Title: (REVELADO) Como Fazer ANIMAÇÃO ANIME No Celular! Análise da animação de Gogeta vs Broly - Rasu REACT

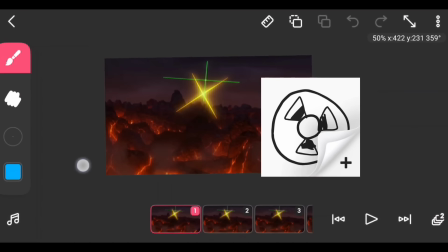(8:18)
Prontinho, pessoal. Eu tô aqui no aplicativo Fipa Clip, né? Pra quem não conhece, o link tá na descrição.
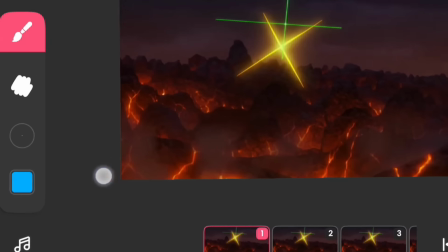(8:23)
É grátis pra você baixar, pega em qualquer sistema Android, iOS. E vamos lá, galera, já importei aqui, ó, o projeto que a gente tava assistindo, né?
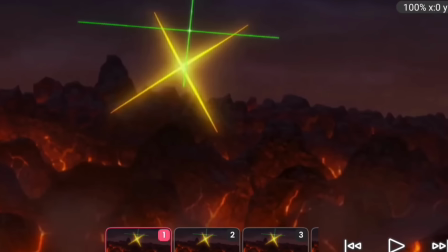(8:30)
Vou até dar um play aqui pra você ver,
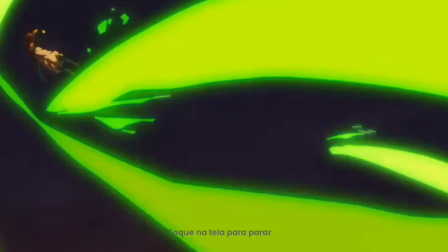(8:34)
ó. Ó, a animação que eu importei aí foi aquela parte dos lasers lá, dos poderes que ele atira e o Gogeta vai desviando, tá?
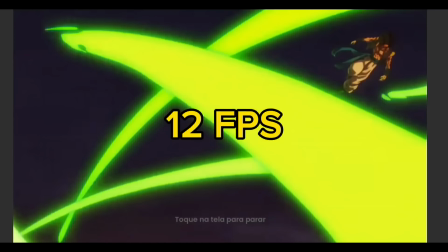(8:41)
Claro que eu importei a 12 FPS, então a animação não vai ficar tão fluida igual a do Dragon Ball, que eu acredito que seja 24 FPS, alguma coisa do tipo.
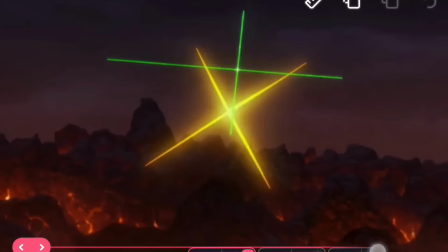(8:49)
Primeira coisa que a gente pode analisar aqui é esse feixe de luz aqui que sai quando eles começam a andar em alta velocidade, ó.
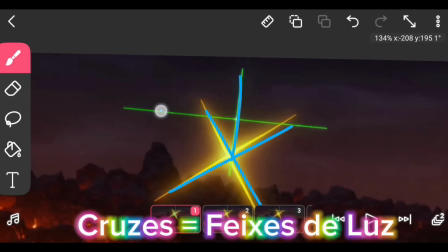(8:56)
Você percebe aqui, ó, vou traçar em cima, que são cruzes de luz, né? Comumente utilizado em animação de luta e tal.
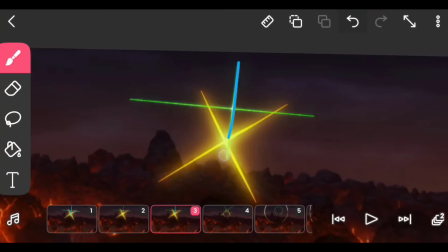(9:02)
Só que acontece o seguinte, ó, o segundo frame é a mesma luz, não mudou nada, só mudou o brilho.
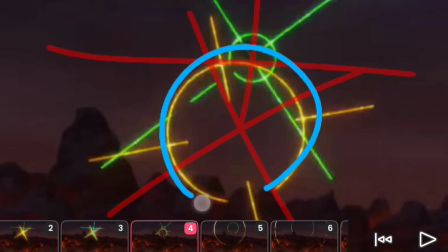(9:07)
Aqui acontece o seguinte, ó, a luz vira círculo, galera. E isso também é comum de se fazer, ó, um círculo maior e um círculo menor.
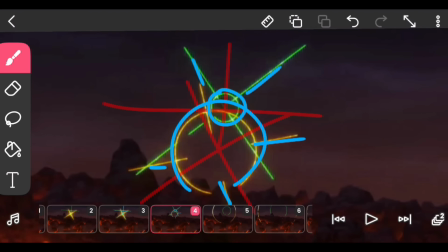(9:12)
Isso aqui são ondas, é, eu diria que de fótons, eu não sou químico nem físico,
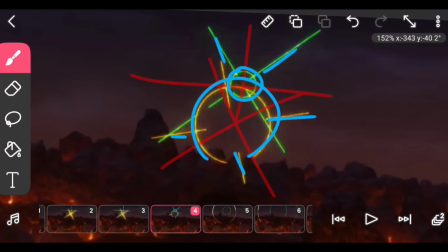(9:17)
mas acho que de fótons, cara, de energia saindo pelo universo, como se fosse ondas na água.
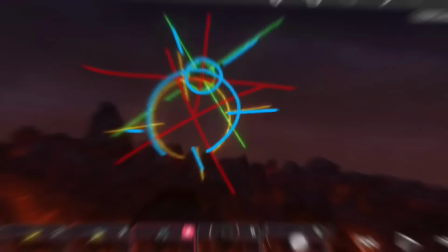(9:22)
Se você joga uma pedra na água, a água fica assim, ó, faz esse tipo de onda, pode perceber. E elas vão através do espaço, ó, o segundo frame, como já mudou aqui, ó, o tamanho das bolas, ó.
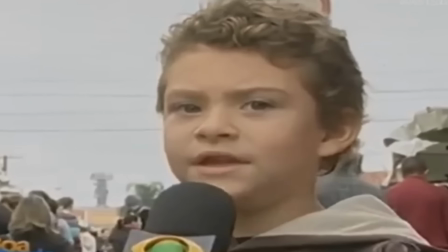(9:31)
Ficou meio estranho isso, mas vamos lá, o tamanho dos círculos, ó. Comenta aí embaixo o que você achou disso, mas vamos lá, cara, eu não disse isso.
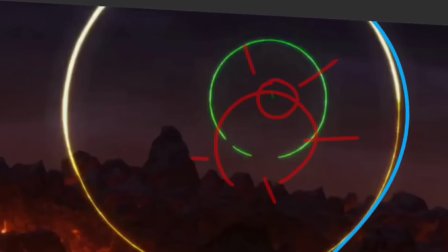(9:39)
O círculo maior ficou muito maior e o círculo menor ficou dentro do círculo maior, né?
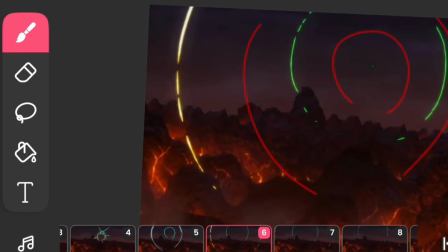(9:43)
Como ondas mesmo. Agora aqui, ó, se você perceber, ele começa a dispersar, ou seja, os riscos começam a ficar divididos.
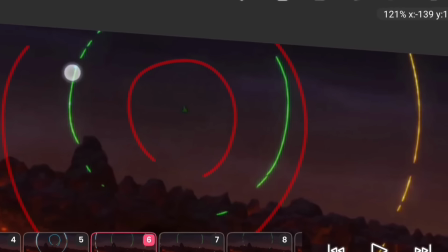(9:50)
Do círculo menor também, mesma coisa.
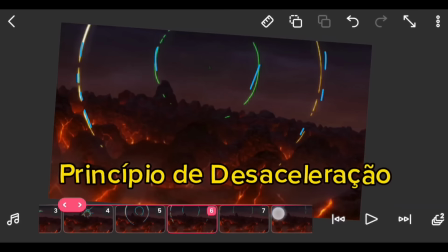(9:52)
E acontece uma coisa, a onda nas extremidades começa a ficar mais lenta, ou seja, aqui ela se desse frame para esse se distanciou muito.
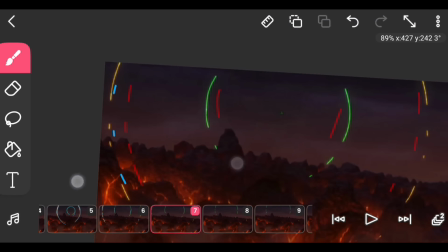(10:00)
E depois começou a ficar mais próximos, entendeu? Porque daí a energia ficou mais lenta, galera.
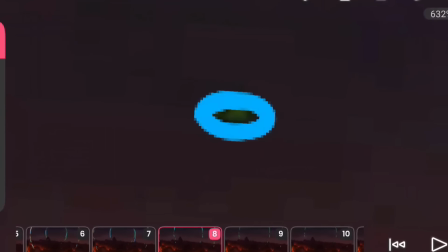(10:05)
E se você dá um super zoom aqui, você já percebe que tem um bichinho aqui vindo, ó. Aqui, ó, a partir do frame 13 ele começa a aparecer.
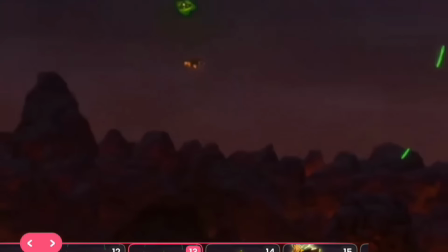(10:11)
Aí o nosso personagem Gogeta, com o Broly atrás, né? Ele aparece, ó, com a velocidade supersônica.
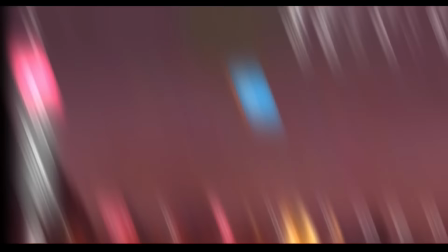(10:17)
Na verdade ele já tava aqui, ó, ele era um pontinho voando aqui. Só que aqui, ó, do frame 13 pro 14, ele já fica bem grande, ó.
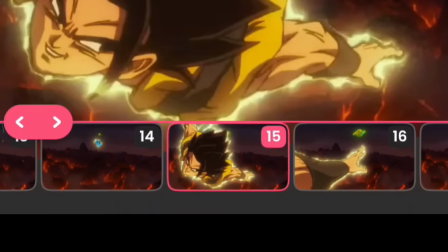(10:24)
Já aparece a cabeça dele aqui. Do 14 pro 15, então, meu Deus, cara, já aparece ele aqui, ó.
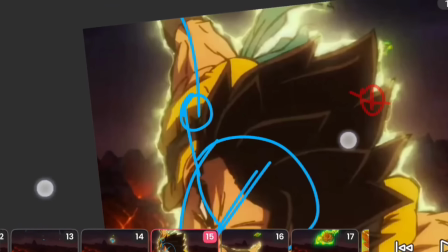(10:30)
Completo, animado. Eu tô fazendo um esboço dele aqui por cima, palitinho aqui, só pra gente ter uma noção aqui, ó, de onde que ele veio, tá?
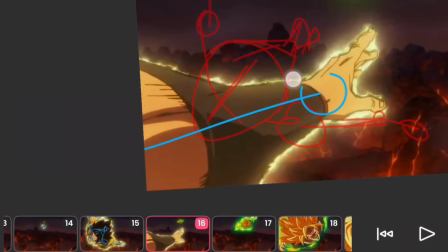(10:36)
No outro frame, né, comum isso acontecer nas animações, a mão do personagem que é o Mustang, ele atravessou já a visão da câmera.
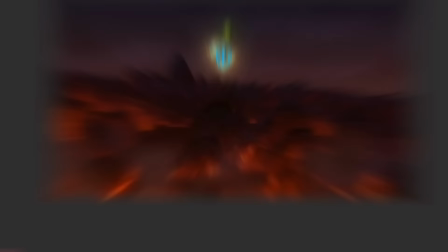(10:42)
A mão dele toda borrada aqui, né? Depois o Broly, a mesma coisa. Você pode falar pra mim que desse frame pra esse tá muito brusco, entendeu?
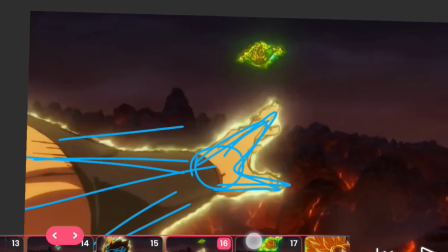(10:49)
A animação aqui tinha que ter mais quadros pra ficar mais fluido. Tá muito pequeno, daí já aparece o personagem aqui na frente.
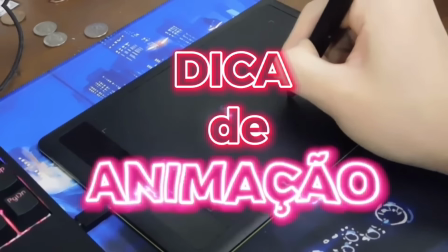(10:54)
Não sei se você tá entendendo isso. Mas aqui vai uma dica pra vocês, galera. Uma coisa que o pessoal não entende.
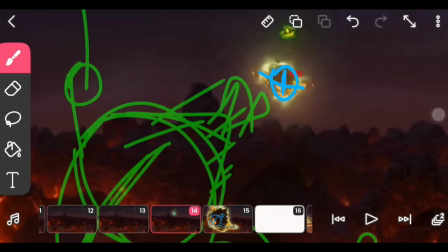(10:59)
Se você adicionar mais frames aqui no meio, eu vou criar um quadro entre esses dois. Eu vou desativar por enquanto a camada de baixo, só pra eu poder ver o frame antes e depois.
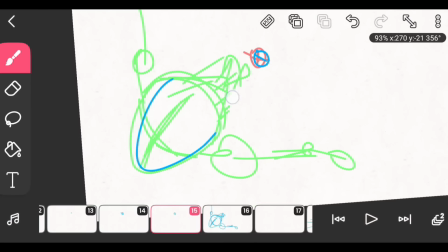(11:06)
O primeiro frame tá aqui e o segundo tá aqui, ó. Você pode colocar, então, um quadro chave aqui...
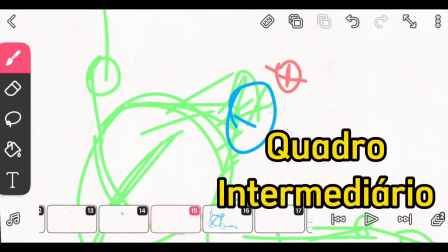(11:12)
Um quadro chave, não. Um quadro intermediário aqui no meio, que seria aqui, ó. Ele aqui, com os braços, tá?
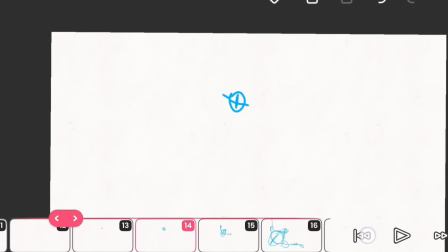(11:18)
Eu vou mexer aqui pra você ver, ó. Percebe que agora já adicionou mais fluidez na animação?
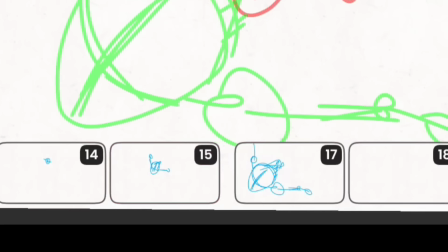(11:22)
Ah, eu quero adicionar mais quadros intermediários. Tranquilo, cara.
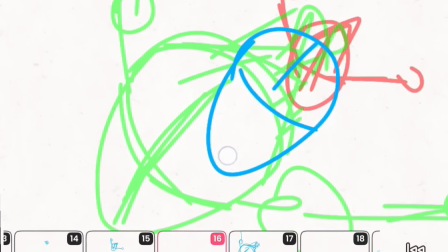(11:25)
Quanto mais quadros intermediários você colocar, mais o seu personagem vai parecer, de fato, fluido.
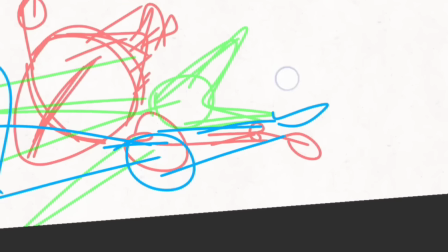(11:32)
Tem agora aqui a mão dele, né? Vou adicionar mais um quadro intermediário aqui, ó.
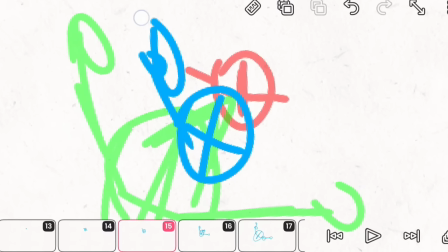(11:37)
A cabeça dele aqui e as mãos. Saca essa movimentação, ó.
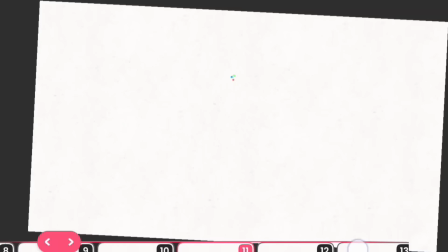(11:42)
Tá assim agora, não tá mais legal? Você pode estar resolvendo o problema de fluidez do seu personagem, né?
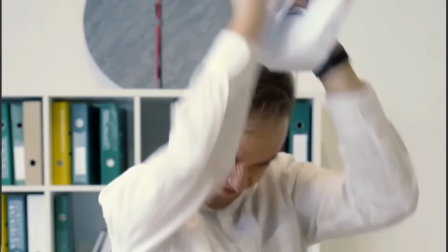(11:47)
Só que você pode estar colocando outro problema aqui, que é o seguinte, galera. O seu personagem não vai voar mais tão rápido quanto ele tava voando.
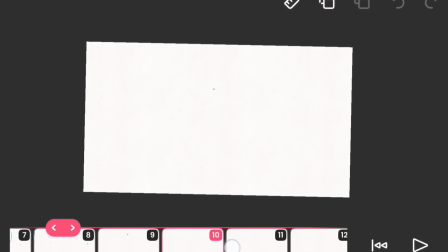(11:53)
Sim, o seu personagem ficou mais lento. Isso acontece porque a animação tá a 12 FPS.
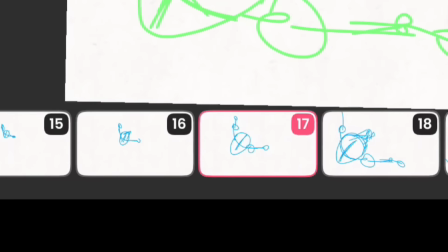(11:58)
Quanto mais quadros você adicionar, mais você vai diminuir a velocidade dele.
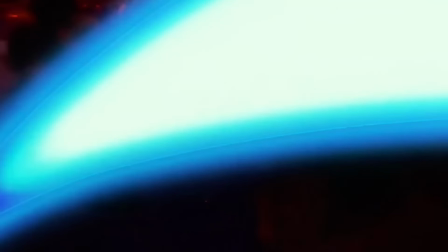(12:02)
Porém, se você quiser aumentar a velocidade dele e ainda deixar fluido, que são duas coisas opostas, né?
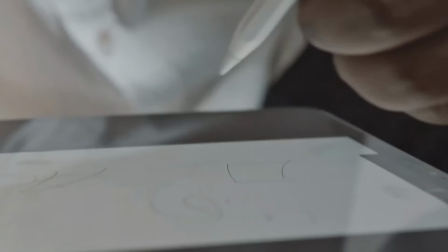(12:08)
Tipo, pra você deixar uma coisa fluida, é o oposto de deixar rápido.
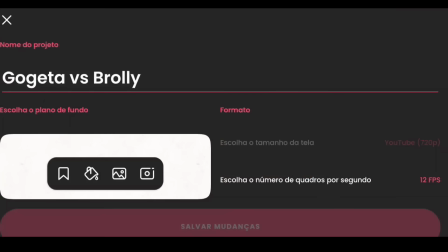(12:11)
Mas você quer aumentar a velocidade e deixar fluido, você teria que vir nos FPS e aumentar também, por exemplo, para 16 ou para 24 FPS mesmo.
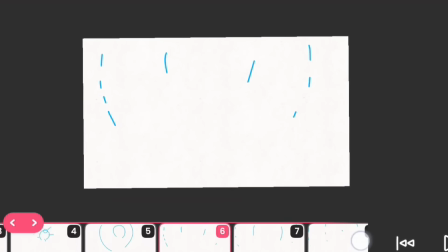(12:19)
Aí o seu personagem aí ia voar com mais, ó, mais velocidade, ó. Olha aqui, ó. Percebe aqui, ó?